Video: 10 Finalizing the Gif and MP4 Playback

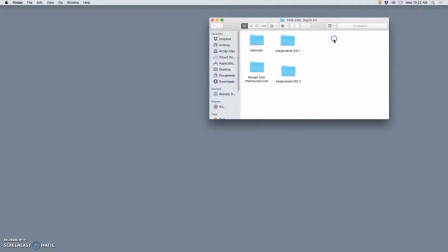All right, as I open up my meticulously organized digital art file for this semester
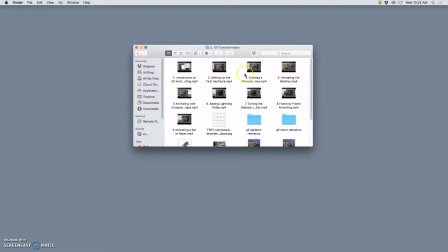and go to my GIF transformation assignment, assignment 5, I'll see that we've done a lot so far.
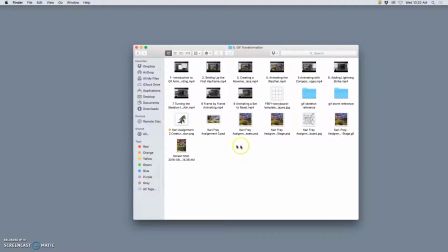There's a reason this has been a longer project. And I need to open up my final stage PSD. I don't need to worry about my assets anymore because where I left off in the last tutorial was just finishing the last animated frame.
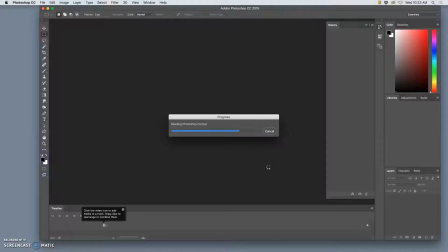So now it's about making sure the timing and the visuals are everything it can be.
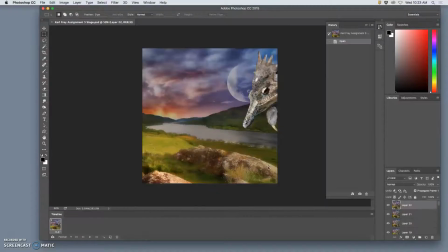And you can call this the editing phase. You know, we've done all the principal photography. We have them all in order here. Uh-oh.
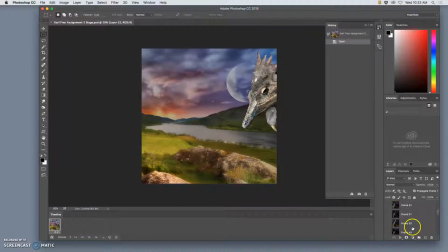I feel like there should be more frames than that. So let's see. Oh no, I'm good. So what do? I've already flattened all of these. I've kind of taken the pictures and I flattened all of them into clean layers in my stage.
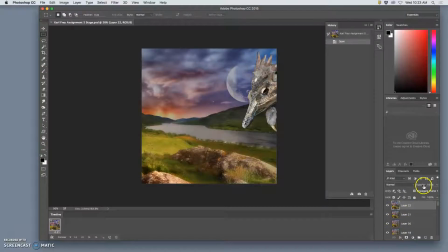So every layer here is 100% opacity on normal mode.
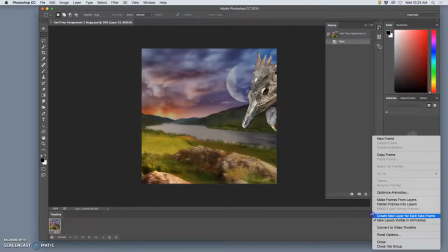And now just to get them to play through on the timeline, it's like exposing the reel of film.
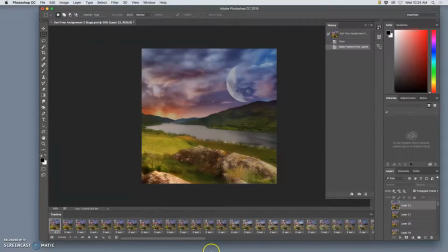I'm going to make frames from layers. I'm going to set them all at a default timing. This is the problem with waiting between classes for things. I forget what timings I had chosen, but I think it was 0.2.
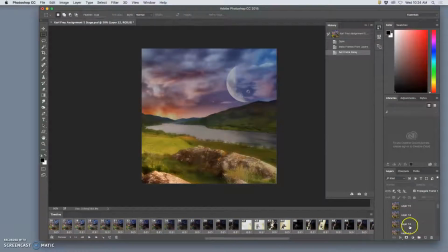And then there was a group here, I think between 40 and 44, but to make sure I marked them with a color here. Yes, so frames 40 through 44, I wanted to go faster.
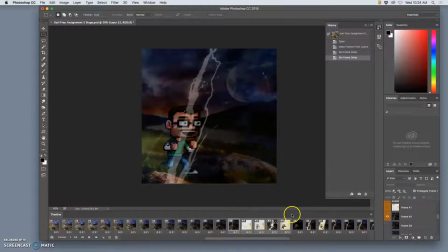This is just rough editing, but I wanted to go to 0.1 seconds. Play it through forever.
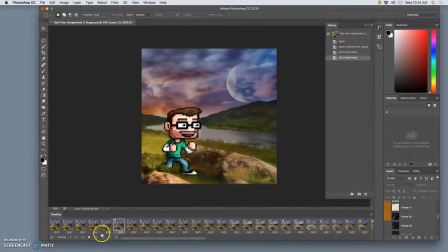Let's start at the beginning. And you can see this is in millions of colors. This is in full resolution.
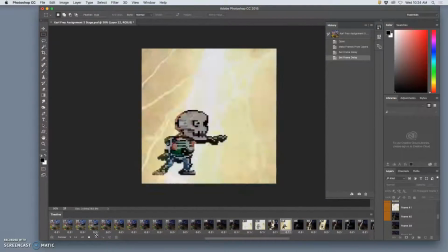It moves pretty smoothly.
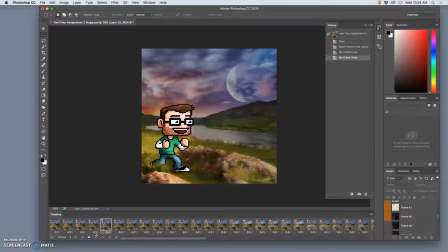And in this newest version of Photoshop that we're using, the timing that is represented here is pretty much the real timing it would play back
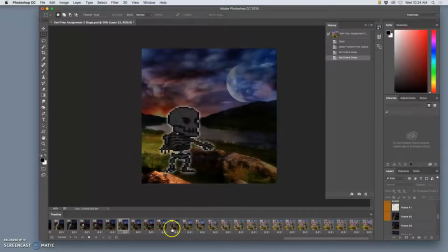even when it's reduced. In older versions, you could have really quick timing here, but the lag of processing would slow it down.
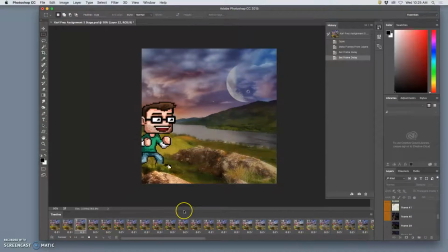But this looks like it's in real time.
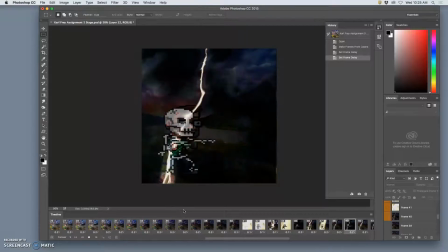Okay, so in the editing phase, you can basically decide where is it taking too long.
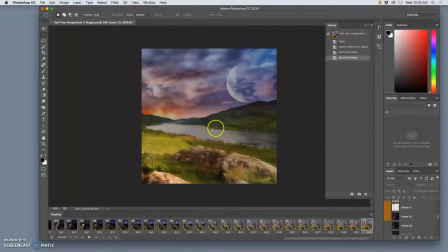And I like the end. I think that's kind of just about perfect. I think it's taking a little too long, him just hanging out here with the clouds and stuff rolling in. Because I was just doing a lot with the mist. I didn't really need to. So I'm going to leave some on the cutting room floor.
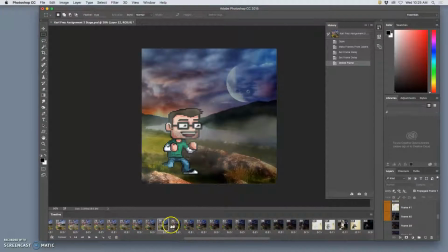So I'm going to take out that frame. It's not deleting the layer, but it's taking out the frame entirely. And then this frame, that fog seems mighty heavy. Let me just take that out entirely.
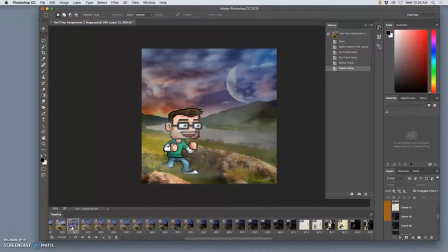Yeah, that's feeling a little bit snappier. Oops, did I just do something? Yeah, this one I think I'm going to take out too.
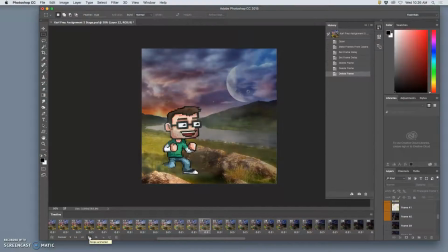So if there's moments that just seem to drag, you can just play it through, stop them. Yeah, that one I don't think I need.
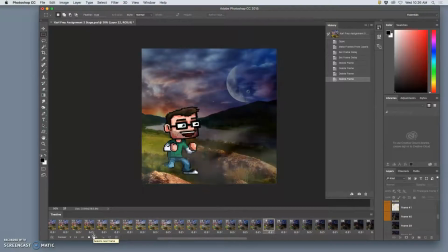And this is the nice thing about having a movement cycle that can be disrupted and not hurt too much.
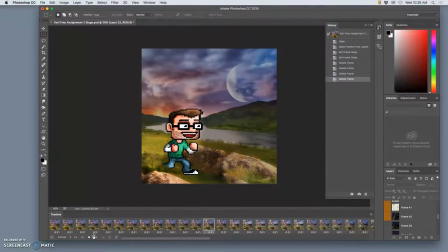It kind of gets to the point. It gets to the climax more quickly. Let's see.